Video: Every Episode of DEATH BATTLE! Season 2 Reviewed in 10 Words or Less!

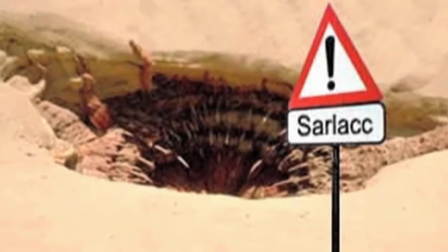The Sarlacc pit gag was one of the better parts of the first episode, and they make it even funnier here with that hypothetical.
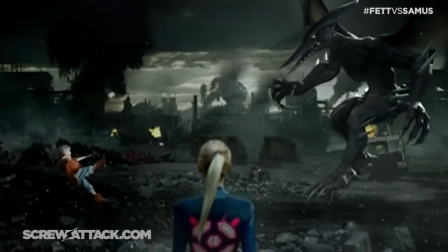Also, since various things have changed over the roughly 4 years separating these two versions,
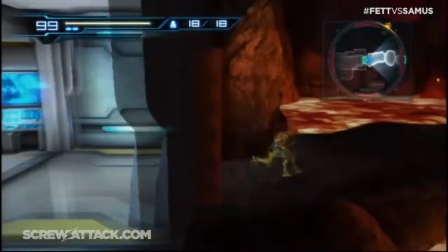it gave them more to talk about and enhanced the history, as well as a chance to join in on the topical fun of dunking on Other M,
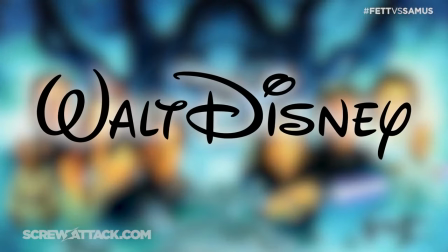as well as a really funny gag of pretending to end Boba's analysis like how Disney did, making this episode way more surreal in hindsight.
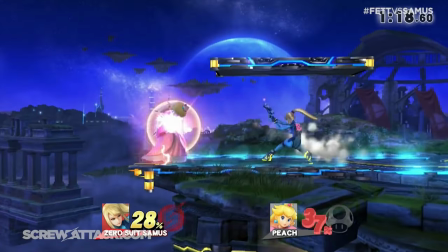Also, props to Boomstick for making just one comment about Samus's new Zero suit and getting right back to the Arsenal stuff.
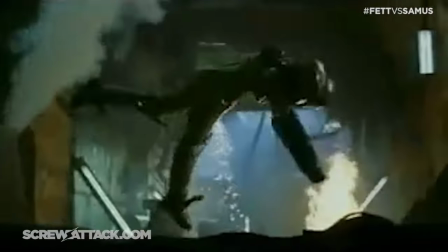I mean, they still kept the purse joke, but hey, at least it wasn't the final line again. They even used the same end clips, but with Samus, the clip actually gets to the cool part without cutting too fast.
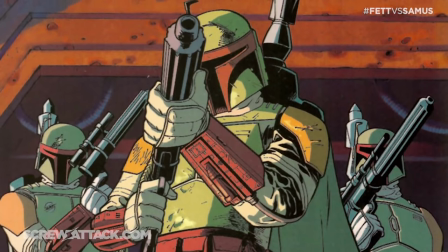Point is, their analysis segments have gotten much better, and that's not even mentioning Ben and Chad's own improved voices.
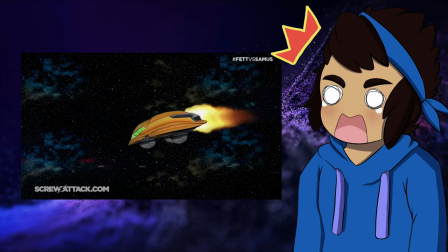But is the animation better? I mean, it's Torian. Are you surprised or something?
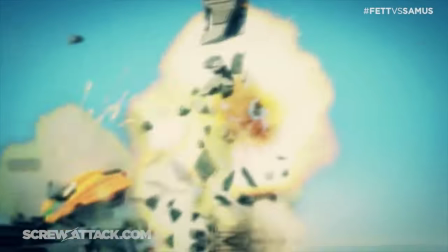Once again, it follows the same beats as the original, with the added sticky note to Torian to go buck wild as you please.
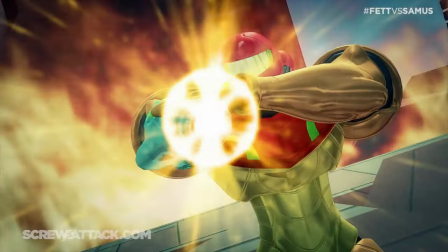Oh, and find a way to incorporate Zero Suit. We get some great slow-mo impacts, the weapons sound awesome, and the lightsaber fight is the kind of thing where Torian shines the most.
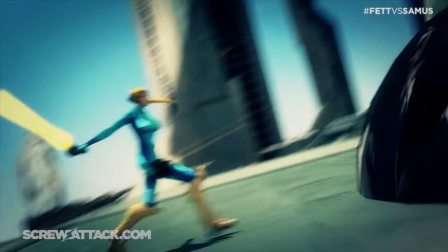That includes the excessive backflips. But is there truly such a thing as excessive backflips?
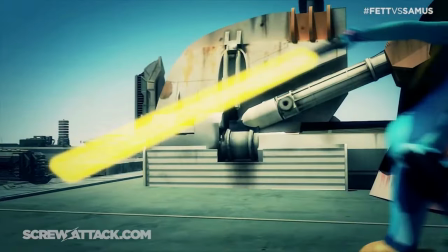Yes, it's not acting like a whip, but that's no big deal. The budget's greater, but it's not that great yet.
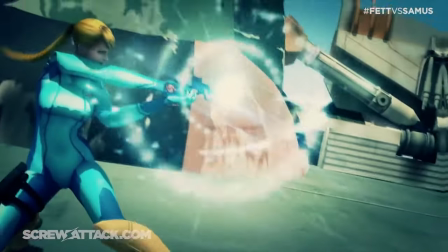And having her gun act as this futuristic Swiss Army knife makes all the action beats lead into each other more naturally anyway, so screw it.
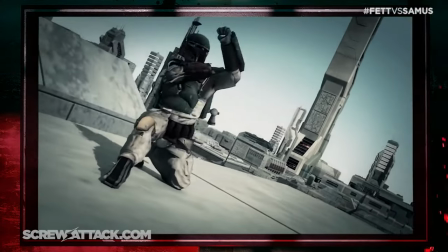The verdict gets the job done too, and I like how they bring up some of Samus's clients not even knowing she's a woman,
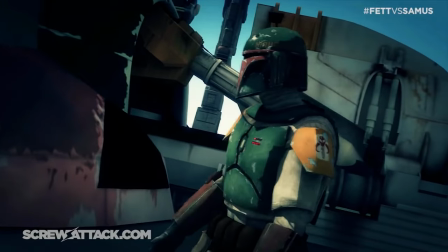which is sort of adapted in the animation where Boba has a slight moment of faltering after the suit comes off.
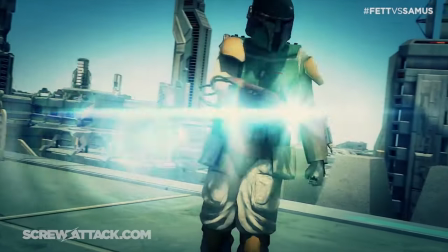Perhaps his employers told him he was after a man. But because Boba is all business, he respects his clearly skilled target enough to immediately put that surprise to the side and go all out in the final duel.
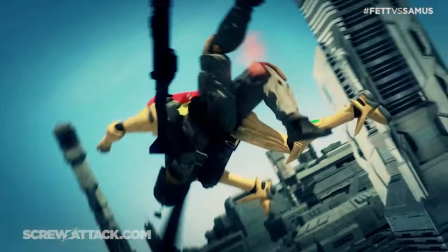It's crazy to think how much the show has been steadily evolving even 8 years ago, especially if you compare this and Boba's more recent appearance.
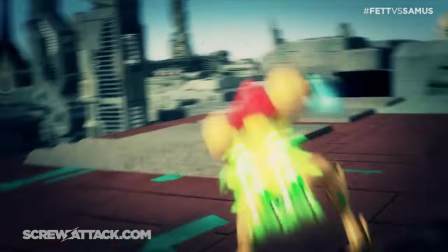Though admittedly, I kinda like this one better. And a Samus run back would still kick ass.
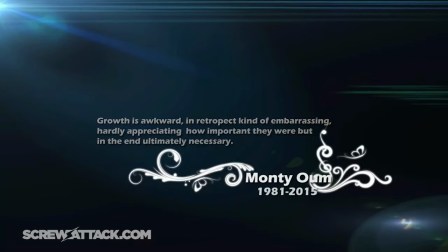I'm positive Monty Oum would have been proud. Also, I swear to God, this dance scene used to have Godzilla in it.
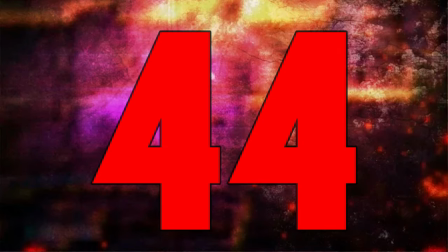Don't you dare try to gaslight me, you sons of— Thank you, Chuck Norris. Chuck Norris versus Segata Sanchiro.
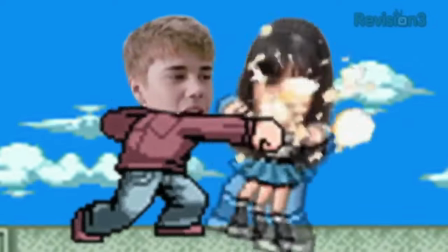It's been a hot second since a good old-fashioned gag episode, and even longer since a good gag episode.
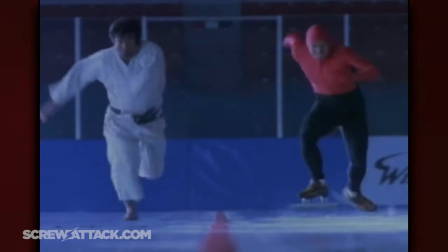We got Chuck versus Segata, right after the episode that we already knew the answer going into,
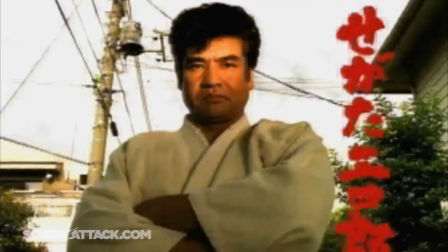and considering the way they were hyping these two up, it would have been surprising if it didn't have an ass-pull ending.
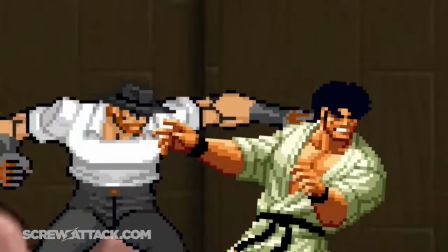A little annoying to do this back-to-back, especially at a time when episodes were released every 3 weeks instead of two,
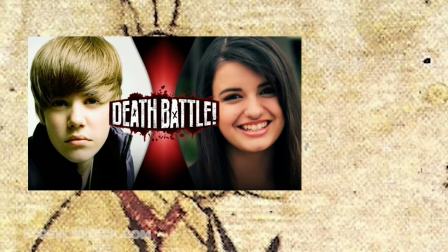but hot damn does this blow away one gag fight, and slowly waterboard the other to make it think about what it did.
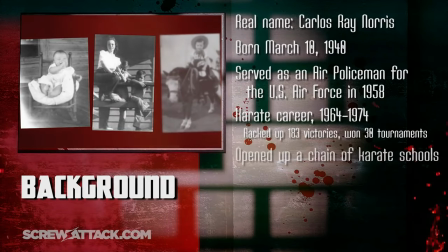This is how you should do an episode using a real-life person,
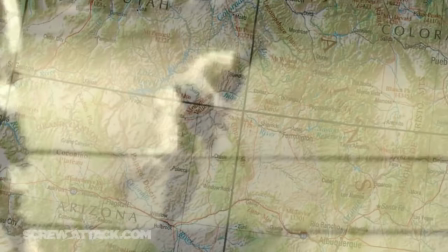using it as a chance to focus more on the myths surrounding them, while throwing sprinkles of biography in for unique storytelling.
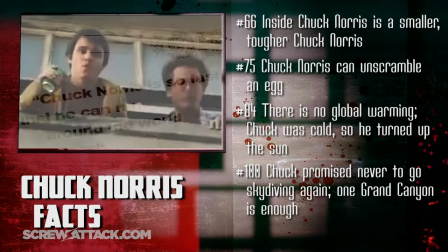I remember when everyone at my school and online would make constant Chuck Norris jokes, and this episode managed to capitalize on the craze right as it was getting passé.
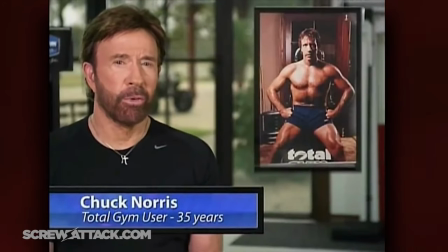Yet somehow, it doesn't feel dated because of how seriously Wiz and Boomstick take these facts in real-life documentaries.
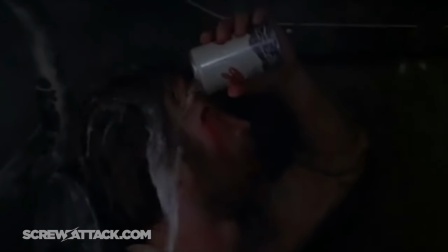Massive props to Nick for accomplishing that.
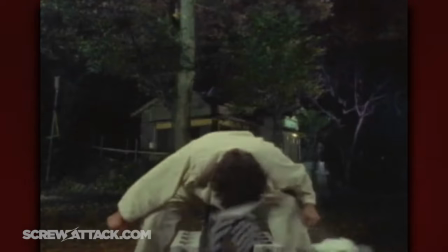And unlike the last episode where they went in knowing one of the characters wouldn't be recognized by many, they did an incredible job building up Segata as Chuck's equal in ludicrous badassery.
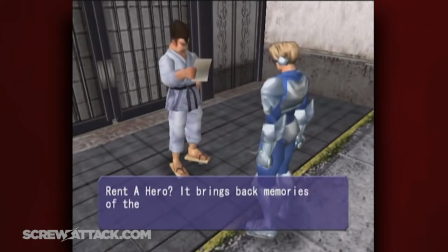And the whole tangent about proving he was still alive made sense to include given the limited footage they had to work with,
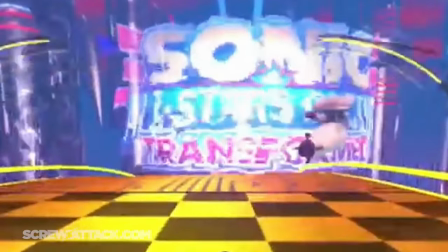and it was a natural way to match the runtime to Chuck's and eventually establish the same thing for both.
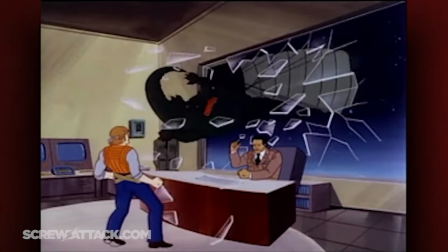These are two all-powerful gods repping two sides of a globe that is all but fucked the moment they throw hands.
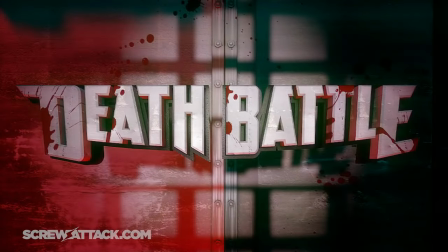The setup is incredible for connecting these two and their television claims to fame.
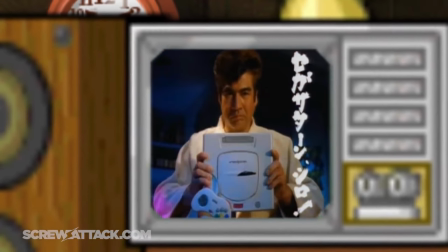Of course Chuck would be watching his own show, and of course he'd somehow get commercials for a console that has been discontinued for decades.
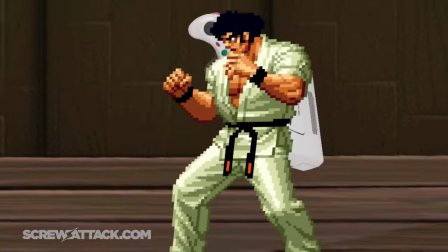Segata finally decided to step back into the limelight, and it was to defeat the one man who could possibly measure up.
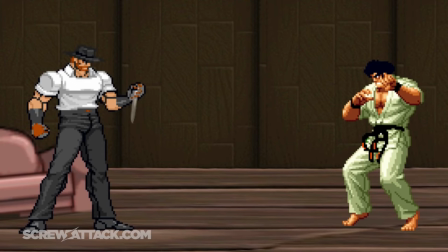Usually, battles start off small and escalate, which this battle certainly does, but even the first hits feel massive in power.
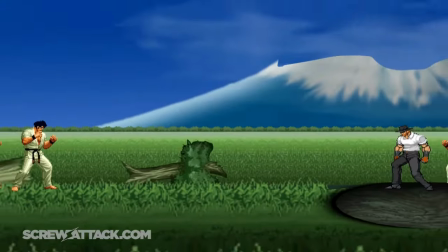This choreography is jam-packed with references to their legends and commercials, made even better by all of it being established before in the analysis.
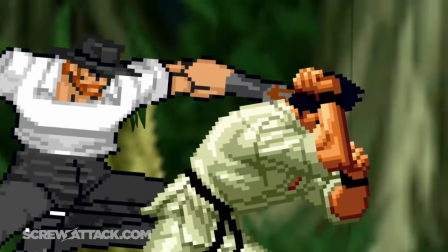I still can't believe Zack managed to visually get across what running so fast you punch yourself in the back of the head would look like.
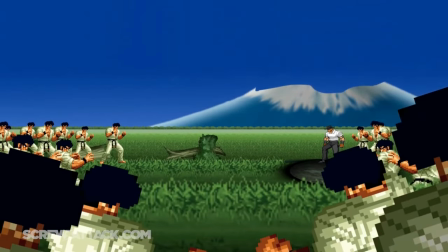I love the sound cue after all the Segatas appear. In fact, just about all the sound design is great.
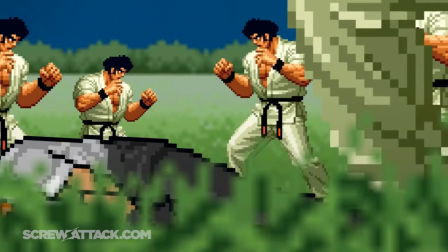And the destruction of this episode shows nearly all the tiers of versus debating. You nerds know the ones!
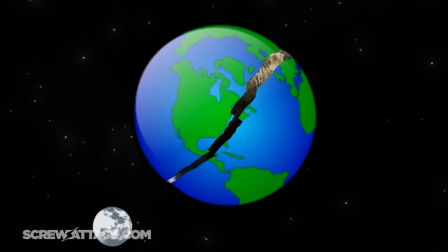From wall to building to mountain to planet to galaxy to reality itself!